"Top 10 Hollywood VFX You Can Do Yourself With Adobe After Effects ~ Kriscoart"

Now at number six, there is a recent set of VFX that i tried out just for some videos i did last year atmosphere
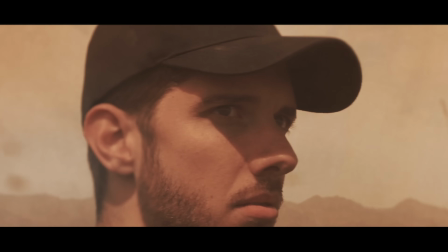effects are a cool layer that you can add to your footage and can be used to even fake dust storms and other calamities which is what i did in a
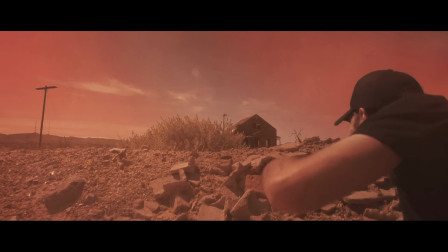series of videos i shot in the nevada desert and i wish i had more time to polish some of these effects was dealing with some pretty tight
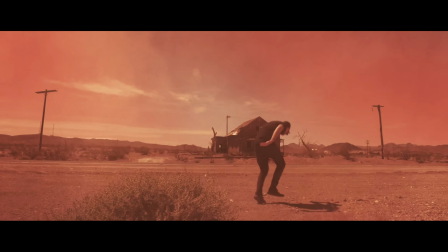deadlines that time which didn't really leave me a lot of time for tweaking stuff but either way i'm still happy with the end result and it
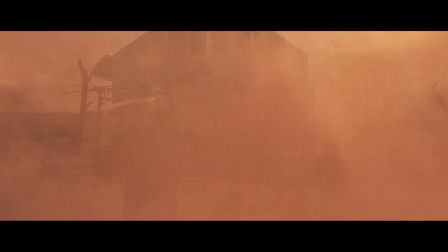was a ton of fun shooting and compositing this. For this one, I used Dust Elements from Production Crate,
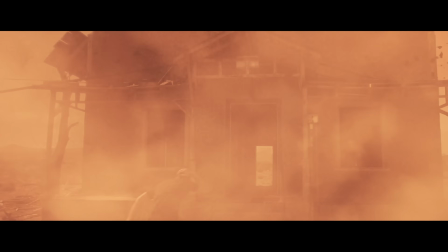and it made these effects a lot easier instead of having to create all these dust assets from scratch and simulating a whole dust storm.
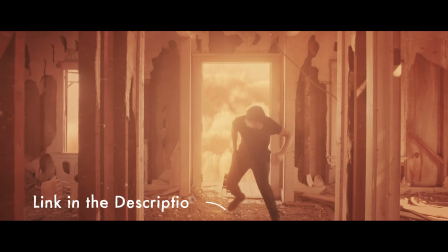So shout out to them, and the link is also in the description.
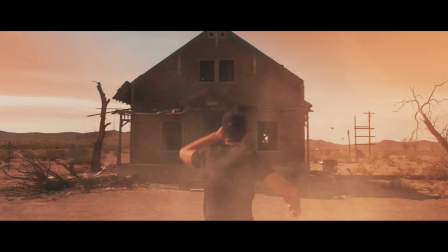For this, again, tracking in as much detail into your scene will create more interaction with the effect and the real world.
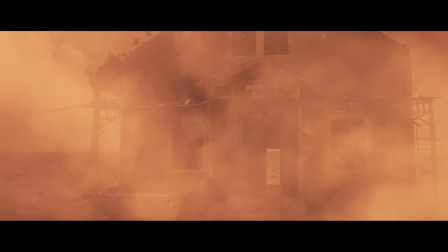So you can see this here with the shingles on the roof, and that really helps sell just the momentum and the force of this storm approaching.
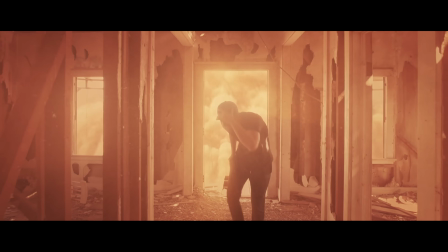Another big giveaway that something is fake is bad lighting. So try to match the direction of light of the assets that you're using with the sun or any other sources that are in your scene.
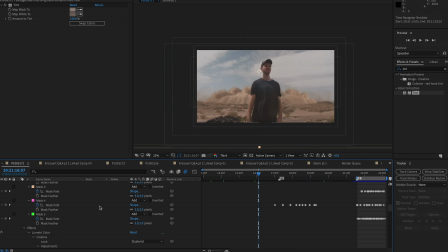You can also create color and level adjustments by creating copies of the assets and masking the part you want to change to match the direction of shadows or light.
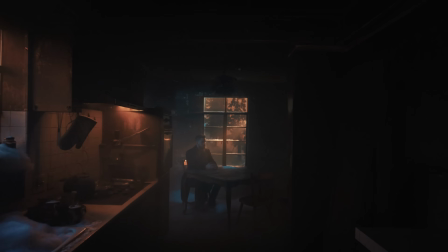The biggest other thing is parallax and you can get that by camera tracking your scene.
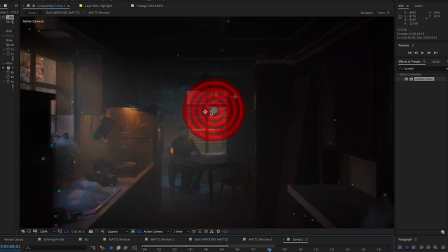This will solve your scene with 3D points that you can use to create a virtual camera and to create different tracking points in your scene.
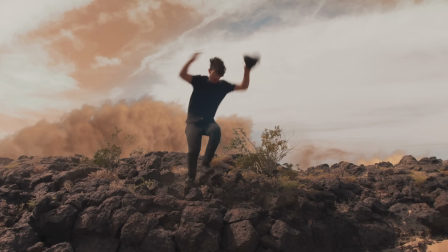This way you can actually position different layers in 3D space of atmosphere, dust, debris, or whatever else into specific parts of your scene. Now, 7 is a really specific effect, but it's just not really well known. And it's right inside of After Effects, and it's literally just drag and drop, and you can get some really cool visuals.
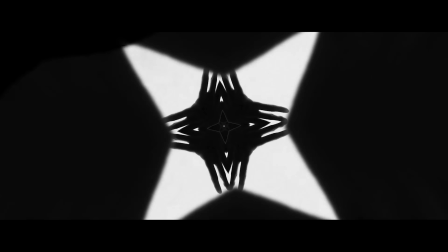That is the kaleidoscopic effect. And I know, again, it's very specific because it creates this really trippy array look. And you can really mirror things in a weird, trippy way, but it's very easy to do.
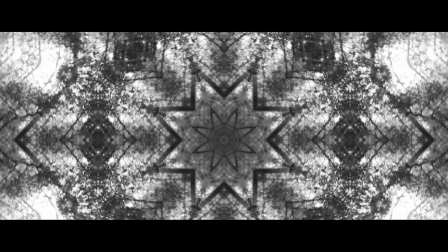And if you are making a trippy music video or something where this effect would make sense in a psychedelic sense, then this effect is super easy to pull off.
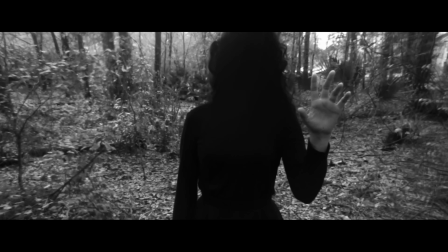It's literally drag and drop, and you have just a few settings to mess with to create some really interesting looks.
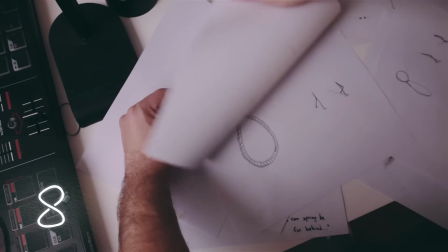Eight is not really a VFX,
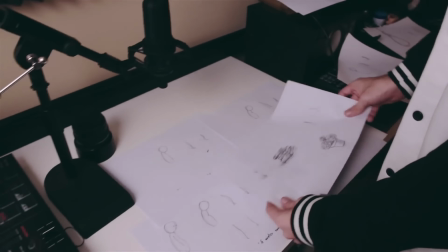but I wanted to include this because I think that any VFX person using After Effects for a while has been curious at some point to animate cartoons with it.
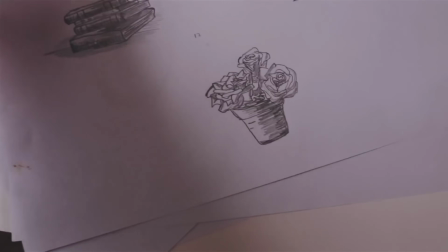Maybe that's just me, but I decided to test this idea and create a short animated video that blends real drawings and sketches with some After Effects goodness.
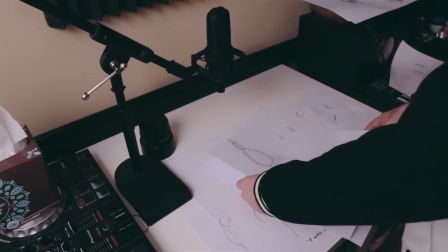And this video is from five years ago, so, you know, it's a little old and outdated,
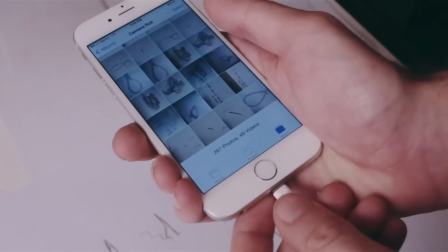but it shows how by only using two repeating frames of the same drawing, you can create a hand-drawn jitter effect.
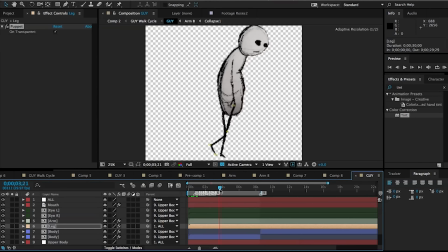Then, by using the puppet tool for the limb animations, I was able to create walk cycles and other movements. It's not perfect. Again, this was from five years ago.
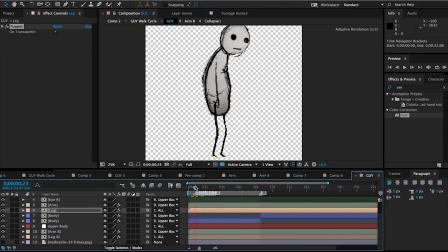I would probably do it completely differently now in actual 3D space, but you know, this was a cool experiment and it shows just what is possible with an After Effects, even for animation. Number nine is another personal favorite from way back in the day. This is still from seven years ago when I was, or maybe five, but I was just single and fed up with Valentine's Day. Not much has changed, but I did this video.
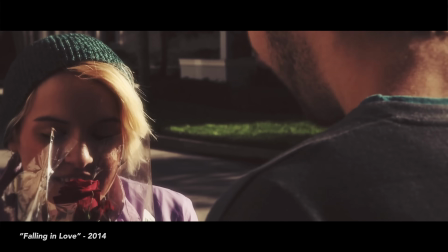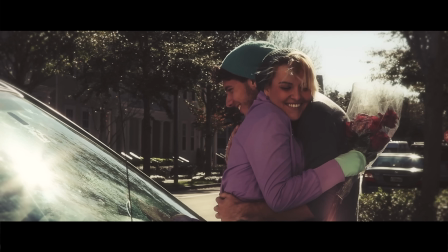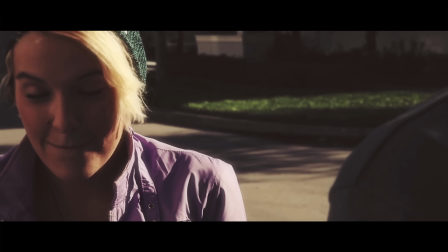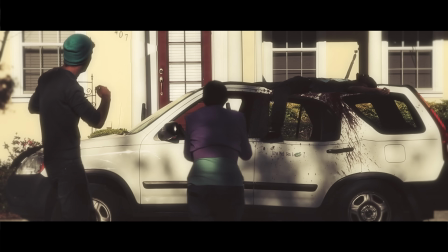So yeah, even though it's pretty old and I remember how much of struggle it was to get this done on the laptop that I had back in the day in 2012. It was a struggle, but the end effect was worth it.
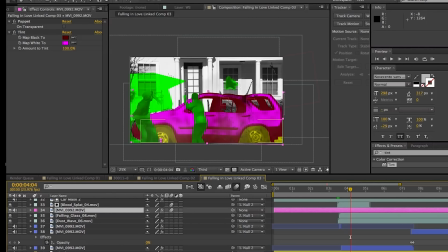So what's going on here is the body of the car was separated from the wheels to fake a suspension animation.
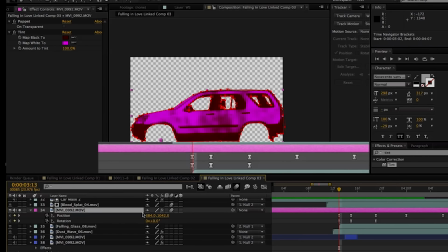And then the body itself was distorted with, I believe it was like a liquify tool upon impact.
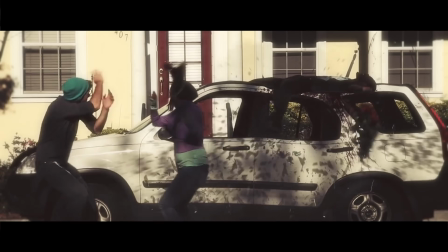And that gets animated to kind of give it a crunched up look. And then blood, glass, and dust assets help tie in everything together.
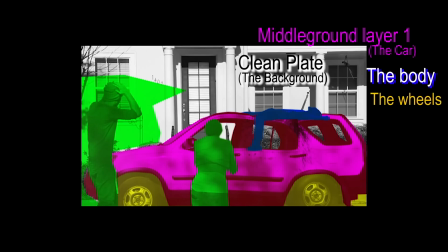Now I'm kind of skimming over everything. It was very long process I remember back in the day, especially with a really old laptop.
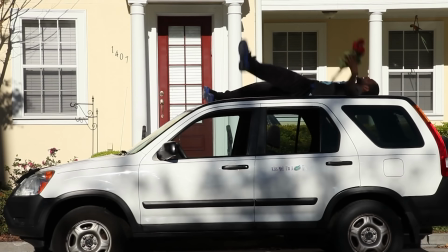It was such a struggle But again,
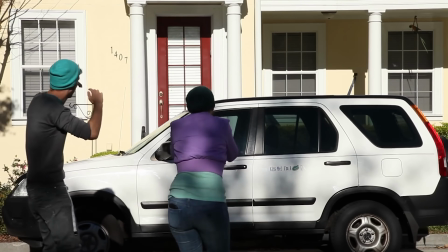it was one of those challenges that was worth it in the end And if you guys want to see the original video or you know the breakdown that I did five years ago, I'll link that as well All right. Finally at number 10 we got set extensions I don't have time to edit stuff in here to show you what a set extension is But even Star Wars used it to create a galaxy far,
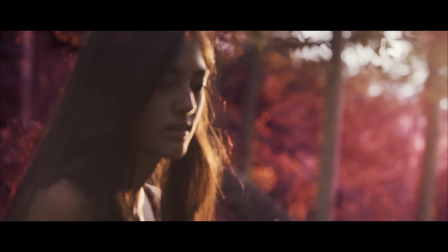far away and create that whole world. And that's exactly what it can do for your stories.
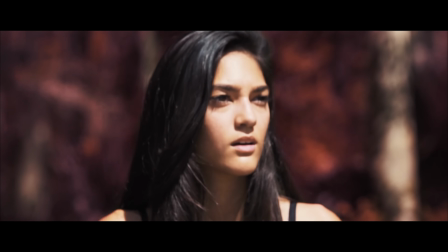It can almost be boundless in a way that you can expand your reach and your imagination to different worlds and literally create.
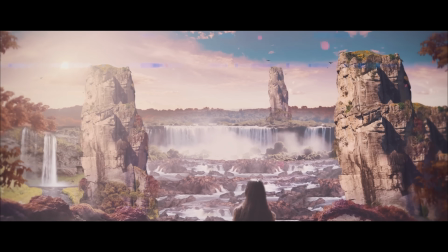It's super fun to do. It's fun to make matte paintings, but it's also fun to composite them into your footage and create just these crazy scenes. So definitely a big fan of these type of effects.
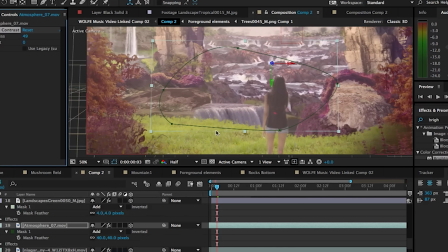Things to keep in mind here are similar to other VFX and that is to keep good references or sketches of what you want to aim for and to
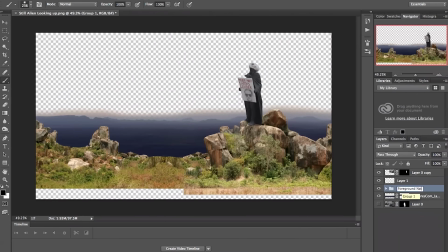respect the rules that you set for yourself in your scene such as lighting or to try to keep consistent world elements or architecture based on
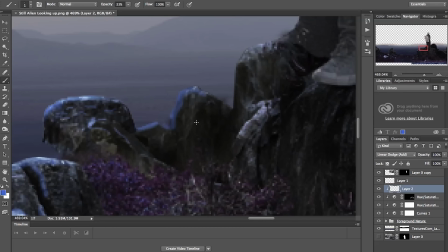what makes sense for the time and setting of your story. using Photoshop of course helps to create the elements and then tracking them into
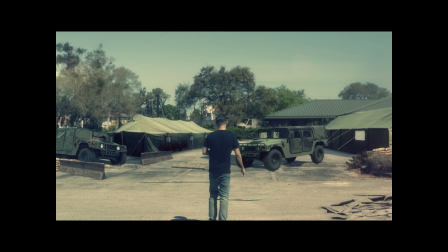3d space later in After Effects is the way I like to do it you know you can already find a step-by-step tutorials as well as time lapses
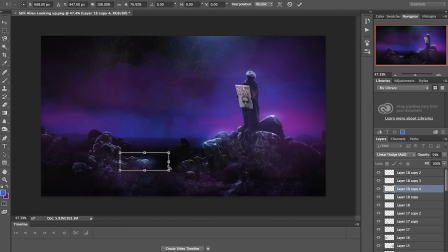on my channel if you want to see more of this effect as far as matte painting it in Photoshop and bringing that into After Effects and
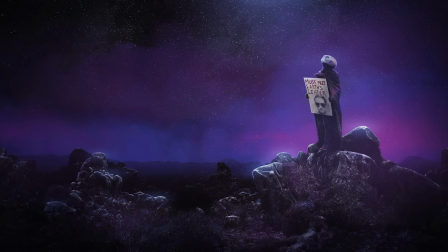there you have it 10 very easy well some easy some maybe not so easy the
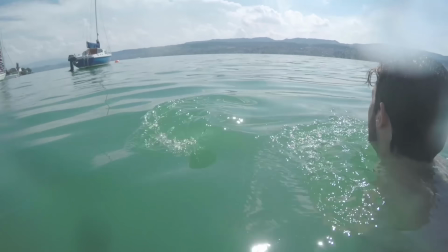VFX that you can do right inside of After Effects Feel free to share any feedback in the description down below,
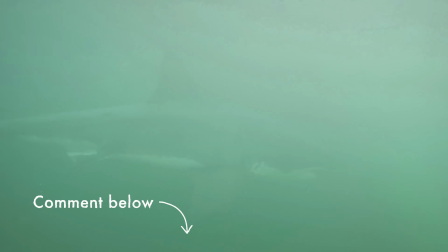or if you have any VFX ideas that you want to throw in there or any questions, just feel free to comment.
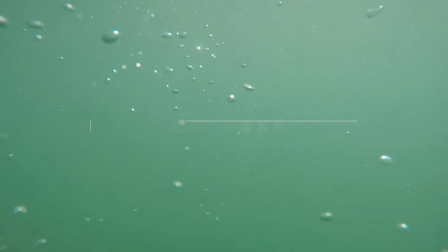I'm here to answer them, or you can get to me directly in my DMs on Instagram, where I'm sharing a more personal journey every day.
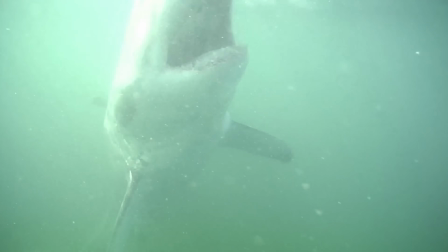If you want to support the channel, check out the sponsor or take a look at the products I have on my website. So check it out, support the channel that way. Anyways, I hope you enjoyed this video, this breakdown, these top 10 VFX. I hope you found them useful and I hope you found them inspiring. And if you did give this video a like and subscribe if this is your first time on this channel for more filmmaking and VFX videos Hi guys. Thank you so much for watching. My name is Chris Trini for Chris Guar and I will see you next time